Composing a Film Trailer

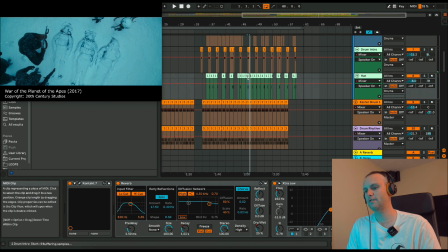See, there's things happening now, and you can really play around with all your sounds. You can change where the drum impact is, so long as it works rhythmically.
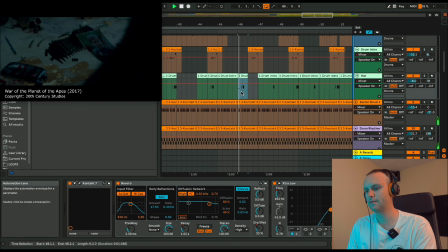See,
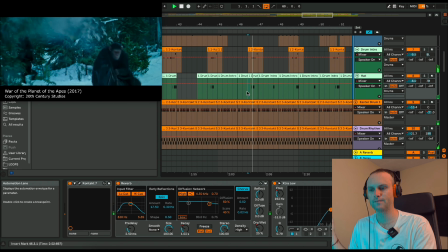I've added a hat there when the snow falls on him.
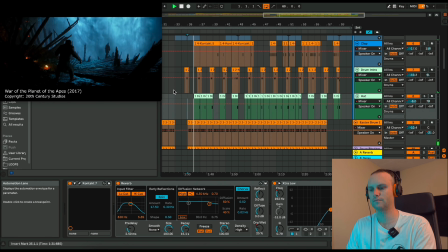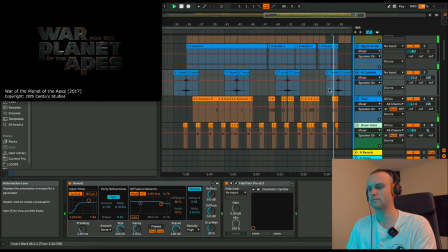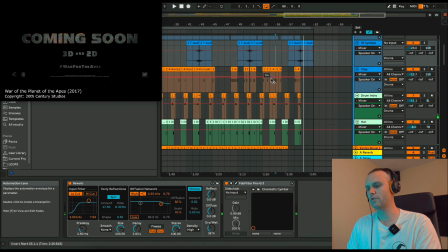At the end, I just bring the guitar sound back.
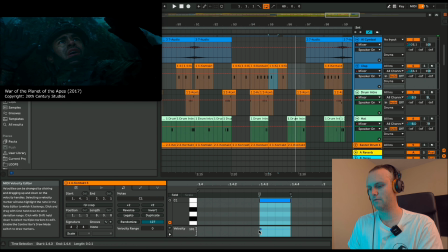Ups are quite loud there.
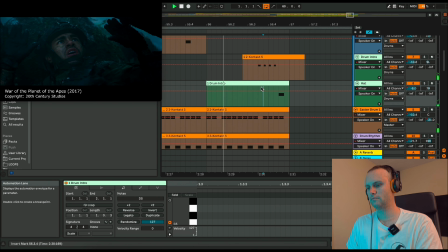So I want things to be happening on the beats of the video, obviously.
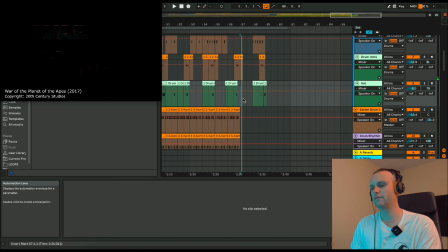Again, these are things I'll mess around with after this point, but I've got the whole rhythm that I'm happy with and the pace of the track.
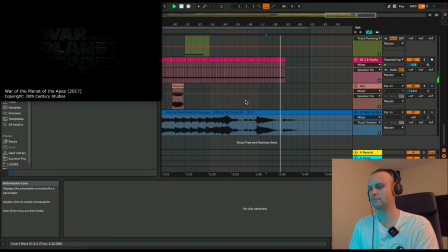Guitar sounds quite loud at the end there.
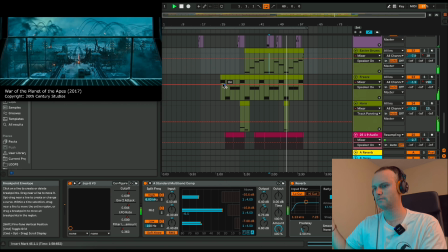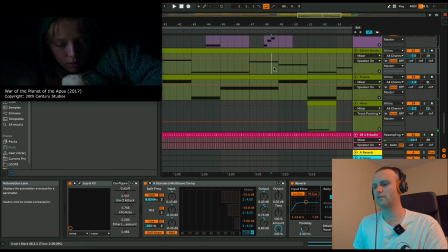Again, the sounds of the drums go really well with the explosions happening.
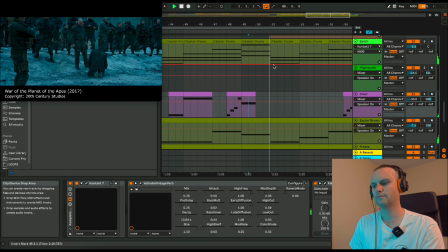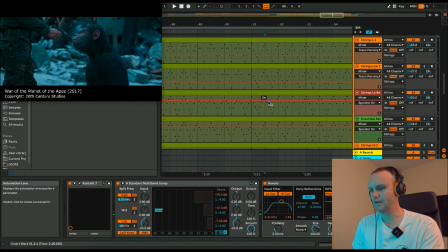So yeah, I love that kind of
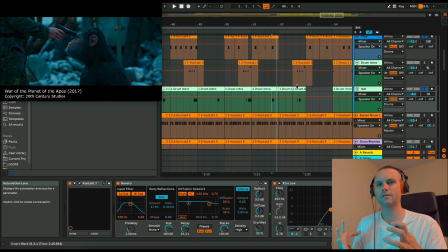clap and hat there. It goes with, it's almost like the sound of his defiance. There's nothing particularly action-y happening there, but you really have that look in his eye, and it ties well.
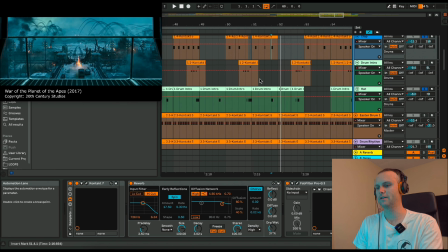When he hits his head against the gun there, it's a really nice touch. I think it works well.
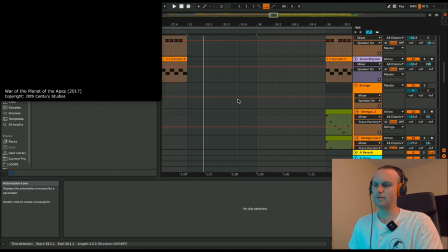So with this part, with the guns, sometimes you can let the
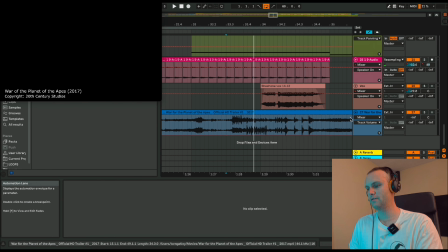action itself, in fact for this part you should let the action take precedence.
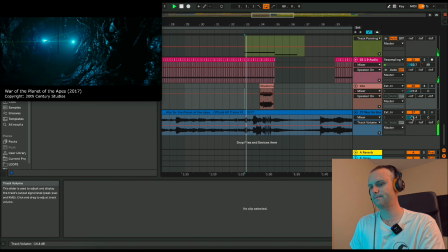You can kind of mess around with the sound design there, mix those in and out.
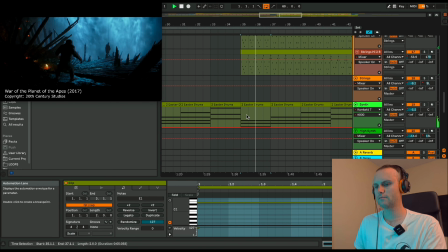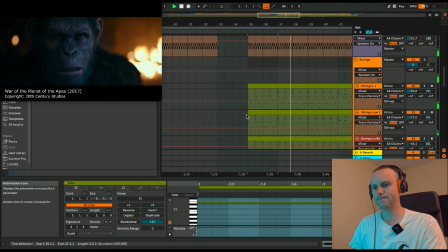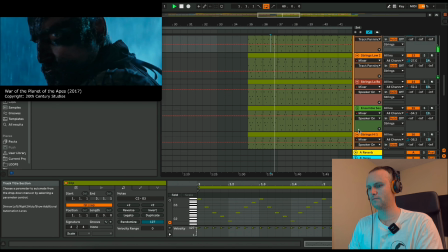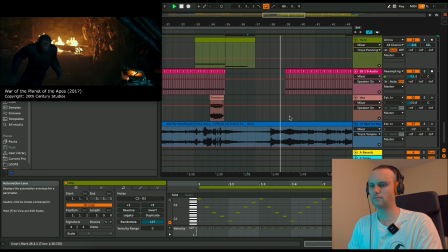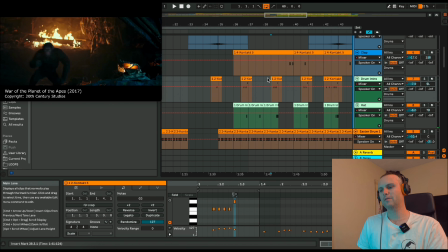So it's not exactly on the mark, but if I was editing the trailer here, which I have done before,
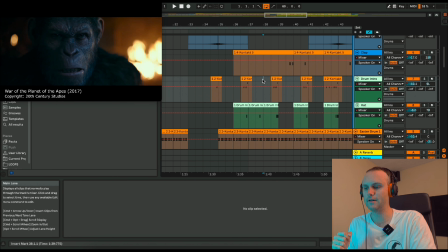I would be editing more around the sounds, actually, around the soundtrack, because you want to keep the rhythm of the soundtrack.
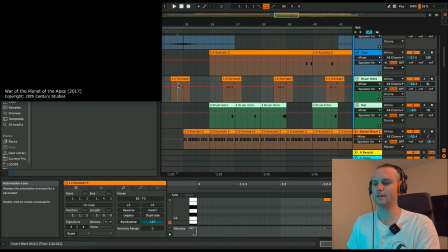And yeah, let's have a watch of that anyway and see how it looks in the end.